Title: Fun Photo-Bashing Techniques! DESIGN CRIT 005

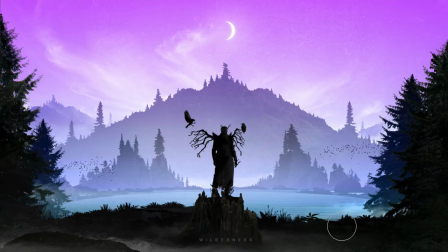(12:17)
I'll do some simple fixes to a few things that I maybe didn't take quite far enough the first time around,
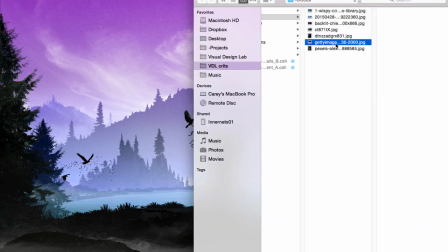(12:22)
and then introduce a bit stronger color variation into the sky with an actual image of a sunrise,
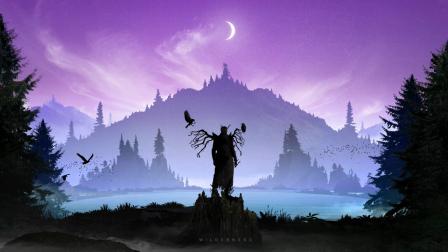(12:28)
and I think that's looking pretty good. This took a few hours, but without even changing the basic composition, you can see the difference from where we started.
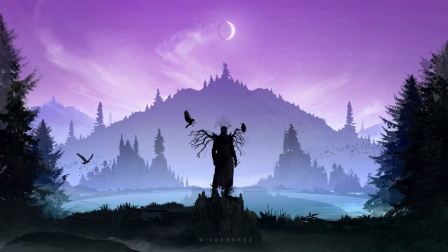(12:37)
The overall effect of doing this is slightly more photoreal,
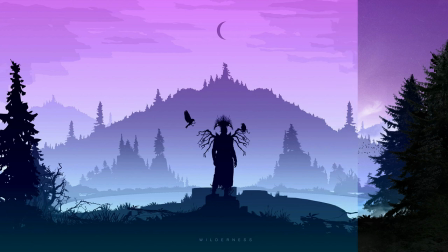(12:41)
so you can choose how much of that you want versus how graphic or clean you want it, because one isn't necessarily better than the other.
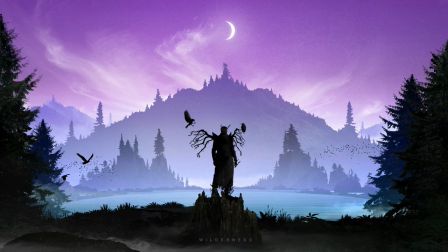(12:49)
Like, this feels like it has a richer story,
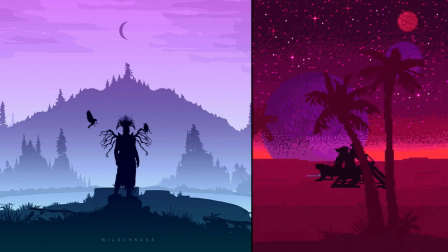(12:53)
but this one has that slight 16-bit reference that might be cool for certain purposes if it were developed more.
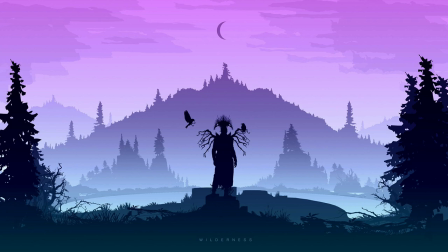(12:59)
And you have to decide what's going to work best for each individual project. But again, I find that in a lot of cases, just applying some small touches like real-world textures or a bit of lighting
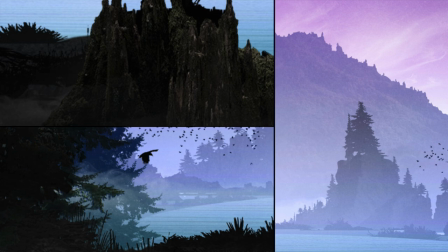(13:12)
or adding layers between elements to help delineate them and create some depth between them,
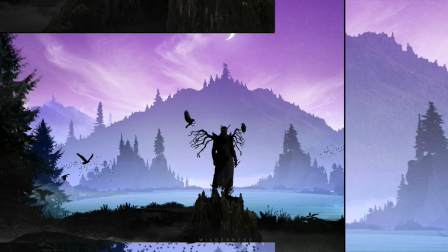(13:18)
all those techniques work more often than not.
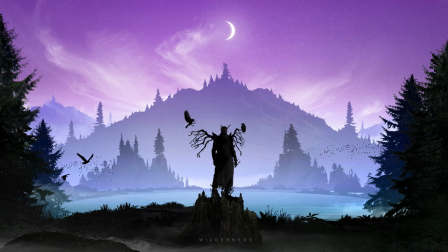(13:21)
How you use them matters, and that comes down to some deeper issues that we work on in the design lab, so check that out.
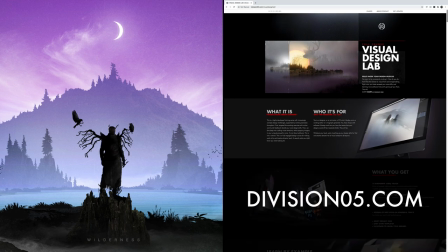(13:28)
But even if you're just winging it,
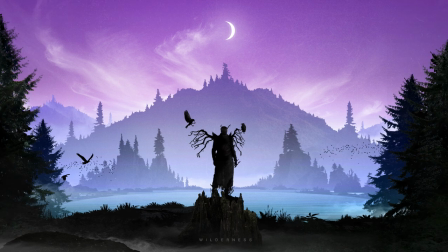(13:30)
take a shot at this and give your stuff some extra detail and character with these basic matte painting and compositing techniques. They're really fun. It's really cool to take a design you're already feeling good about and to be able to push it even farther. So thanks to Victor, this is a really cool idea, really evocative. Check out his other work in the description.
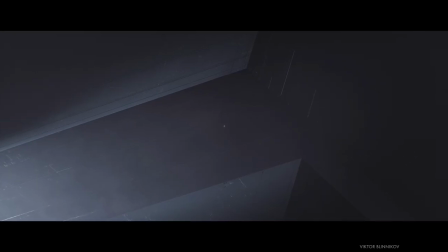(13:49)
He's done a bunch of cool stuff. And let me know in the comments what you'd like to learn about next. And give photo bashing a shot.
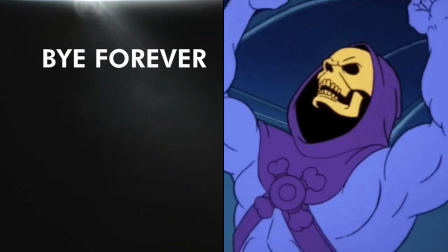(13:55)
It's fun. See you soon. Thank you.